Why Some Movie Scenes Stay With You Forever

make psychology visual. That's the prime job of a good film. In real world, we rarely say what we actually feel. We show it subtly. And cinema understands that. Good films understand that. So instead of telling the audience what a character is going through, figure a way to show it. Through camera, through the frame, through visual language, through subtle dialogues if possible. The camera can actually really reveal the mind if played well. Few ways how a camera translates psychology into images. Depth of field is clarity of thought. If the character is sharp but the world is blurry, they feel alone, uncertain, or lost in the crowd. If the background snaps clarity into them, you see a purpose forming. Barfi very interestingly uses that very well.
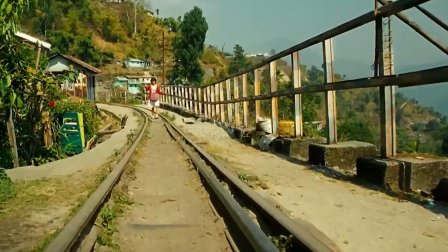[0:41]
Focus to isolate characters in their quietest movements. A lot of scenes in Shutter Island does that really well. Low angle is always equated to power rising.
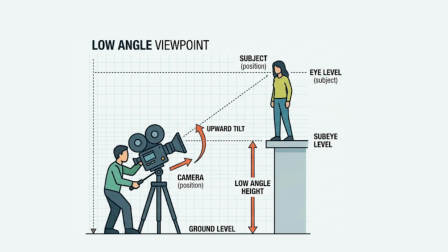[0:49]
When you place the camera in a way that the camera looks up to the character, we obviously feel that the character is magnanimous and powerful. All villain, all South Indian movies would have these shots in camera placed on the ground through the feet. You would see this character walking. So when we look up to them, we see the power they exuberate, the power they have. Similarly, if you put the camera up and we see down, we look down on the characters, their entire magnanimity breaks down.
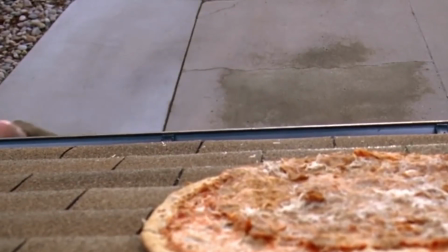[1:16]
We suddenly look down upon the character. High angle shot often expose vulnerability, weakness.
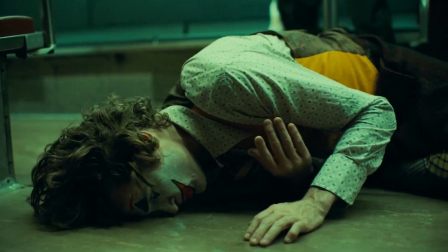[1:22]
For example, in Joker, when Arthur is crushed by reality, crushed by the society, the camera literally looks down on him and we feel his insignificance.
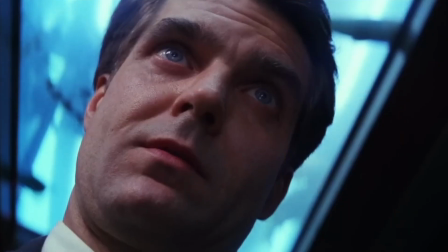[1:30]
Dutch angle, something is wrong, something's off. Tilt the frame, you tilt the mind. Kahani uses that really well.
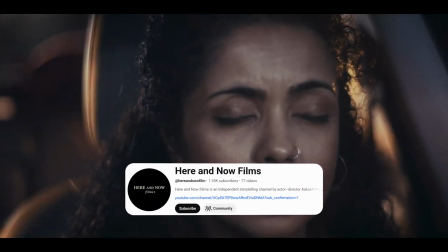[1:36]
You should check out my short film where I've tried and used it. If you could find it, comment where I did that. High tension movements, we feel the danger before we actually see it in these shots of Dutch angles.
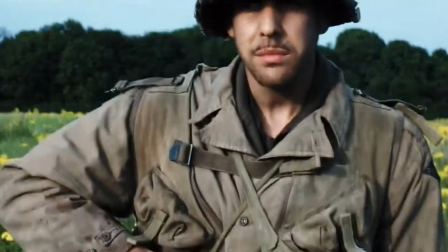[1:46]
Handheld usually is equated with turmoil, panic, instability, survival.
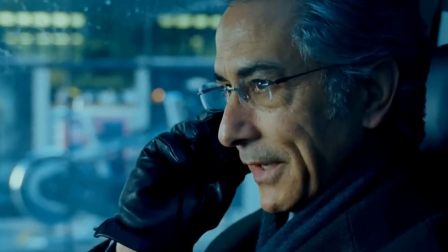[1:51]
Born Ultimatum, tons and tons of handheld shots. Newton has tons of handheld shots.
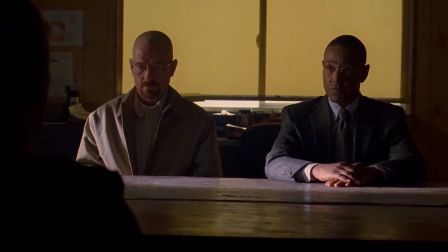[1:56]
Over the shoulder is perspective. It could also be threat. Whose shoulder we are behind matters a lot, as much as who we are seeing.
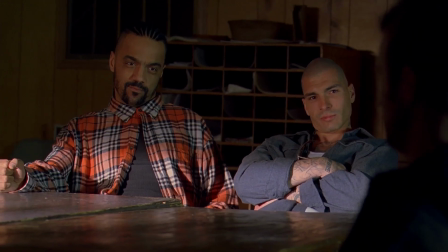[2:04]
Over the shoulder of the hero, we feel what they fear. Over the shoulder of the villain, we are focused into their gaze.
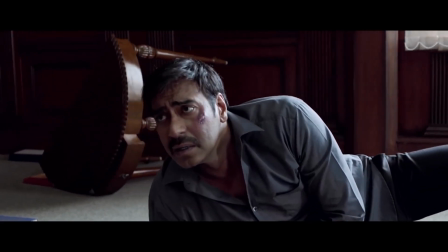[2:10]
Drishyam uses this incredibly well in the scenes. The rule of visual psychology, what I understood was, don't explain the emotion, figure a way to show it visually. Visualize it. Cinema is not a book, it's not a podcast, it's not a talking head video like this. It is an emotional camera aimed at the audience's heart. And the frame is a window into the character's soul. Use every shot to say, this is what they feel, this is what they hear, this is what they're going through. This is how the world looks from here. And this is their truth. See you in the next lesson.